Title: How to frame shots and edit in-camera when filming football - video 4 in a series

But you want to err on the side of rolling for too long, not on the side of rolling for too short. If you chance it and try to wait till the last possible second, you might end up with a play that gets cut off. So we're going to roll potentially for too long. Now that contradicts what I said earlier where you said, well, anything that you should fast forward through, we probably shouldn't be shooting. In this case, we have to give you a mullion on that one because We just don't want to miss a play and I think people who are watching would rather you be rolling for 10 seconds before the ball is hiked Not one and of course We don't want to be rolling as early as when the players are in the huddle. That's obviously too early So we're going to use body language and some indicators to determine when to start rolling. So let's look at that right now
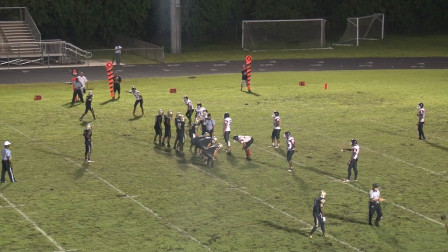This is an actual clip from one of the games that one of my cameramen shot and I'm freezing it here at the beginning So you can get a sense of what we're looking at. We can see the formation we can see that the offensive line right here is still standing up. They came out of the huddle and they walked to the line of scrimmage. So the best time to start shooting really is when the offensive line is about to get into position.
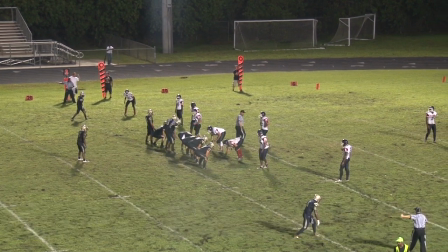And as we play this out here, we can see that they're doing just that. They're getting ready. They're getting into position. Quarterback is about to hike the ball and he takes the snap. If you put a timer on that play, you'll see that it was between six and seven seconds from the time we started rolling to the time when the ball was and that's about accurate. If you use the offensive line as a barometer and start rolling just as they're getting into position, you probably will be okay. Of course the caveat there is to make sure that you're not in a two-minute drill where the team is rushing the line and trying to get a playoff before the clock hits zero. If that's the case, you want to be rolling earlier. But for the most part, during standard game action, you can roll about five or six seconds before and use the body language of the players as a guide.
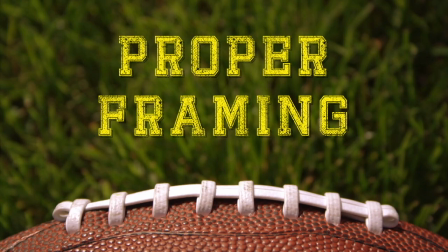Now the next part of pre-snap is what we're actually putting in the shot. How much are we seeing? And for this, I want to communicate what I believe is one of the most important rules you're going to learn in this course. It's another rule like in-camera editing that's going to thread through everything we talk about from here on out.
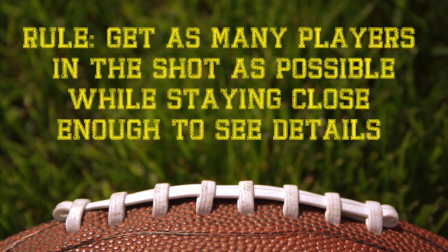And that rule is that we want to get as many players in the shot as possible while staying close enough to see detail. Let's look at examples on both ends of the spectrum here so you can see what I'm talking about. Here's an example of a play where the cameraman got way too close.
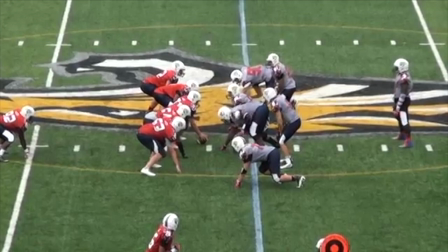I mean, it looks pretty good. We can see the offensive line. It really feels like we're there. We're on top of the action.
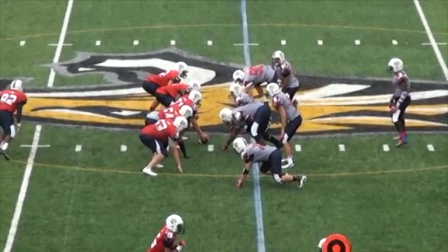The problem is, is we let this thing play. We want to realize the quarterback is off the shot.
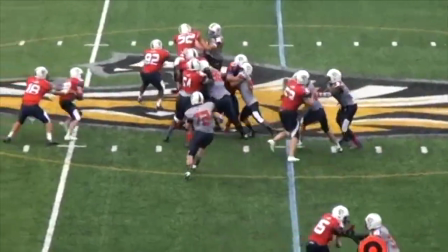The quarterback is over here. And when he hands the ball off, he's handing it off to a running back who we never saw.
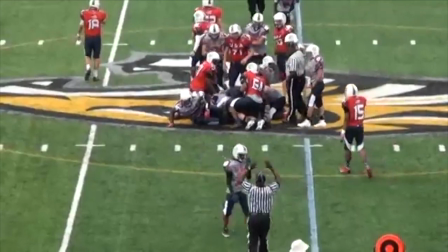So you can't do this. You can't be this close. You have to give coaches a chance to see who's on the field before the ball is height.
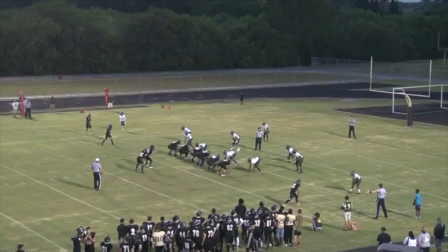Now here's another play Which I believe is too wide We can definitely see the entire formation. We can see all the players, but just look at the top of the screen This is all dead space so much dead space that I can actually fit the
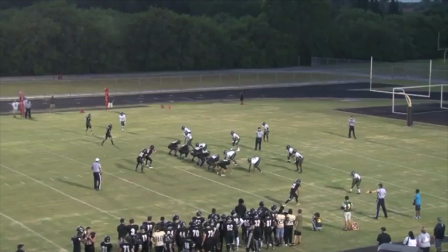words dead space over here without covering up any players So the cameraman here should have zoomed in to right about here.
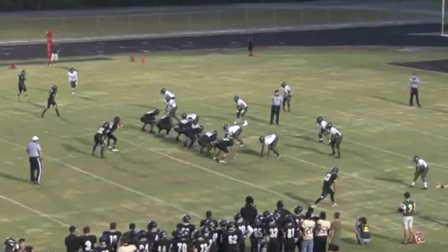This allows us to see all the players and gets as close as we can So, looking at this another way, there's kind of a sub rule that goes along with all of this, and the sub rule is to eliminate dead space. We want to take the top, bottom, left, and right sides of our frame and look at it closely to see if we can push in any further so we can eliminate things that are not going on around the edges. From the left and right perspective,
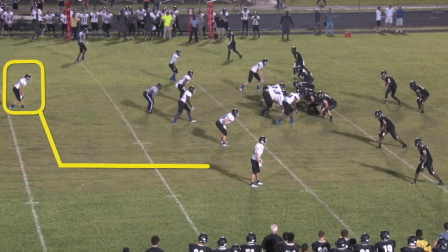a good rule of thumb is to take the player who is the furthest most left player on the left side of the screen and have the left edge be right next to him,
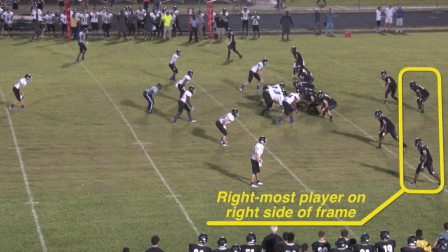and then take the player who's the furthest most right player on the right side of the screen and put the right side of the frame next to him. As far as the top and bottom go,
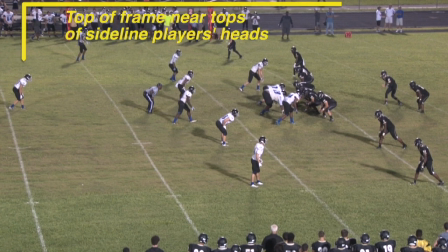the general rule is to have the top of your frame be right about at the top of the heads of the players standing on the opposite sideline.
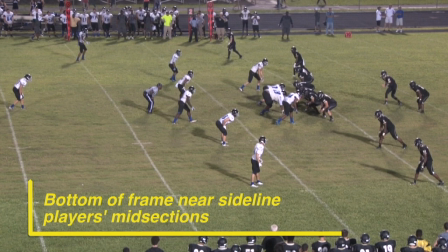At the bottom of your frame you should probably see about the mid-torso line of the players standing on the sideline closest to you. Of course sometimes these two ideas don't work well together.
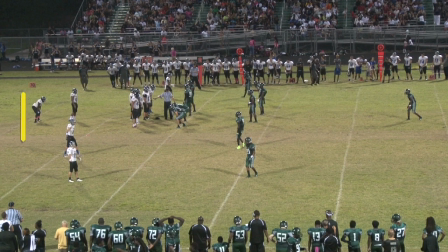Here's a play where the cameraman has correctly placed the leftmost player, the running back on the left side of the frame, and the rightmost player, the safety, on the right side of the screen.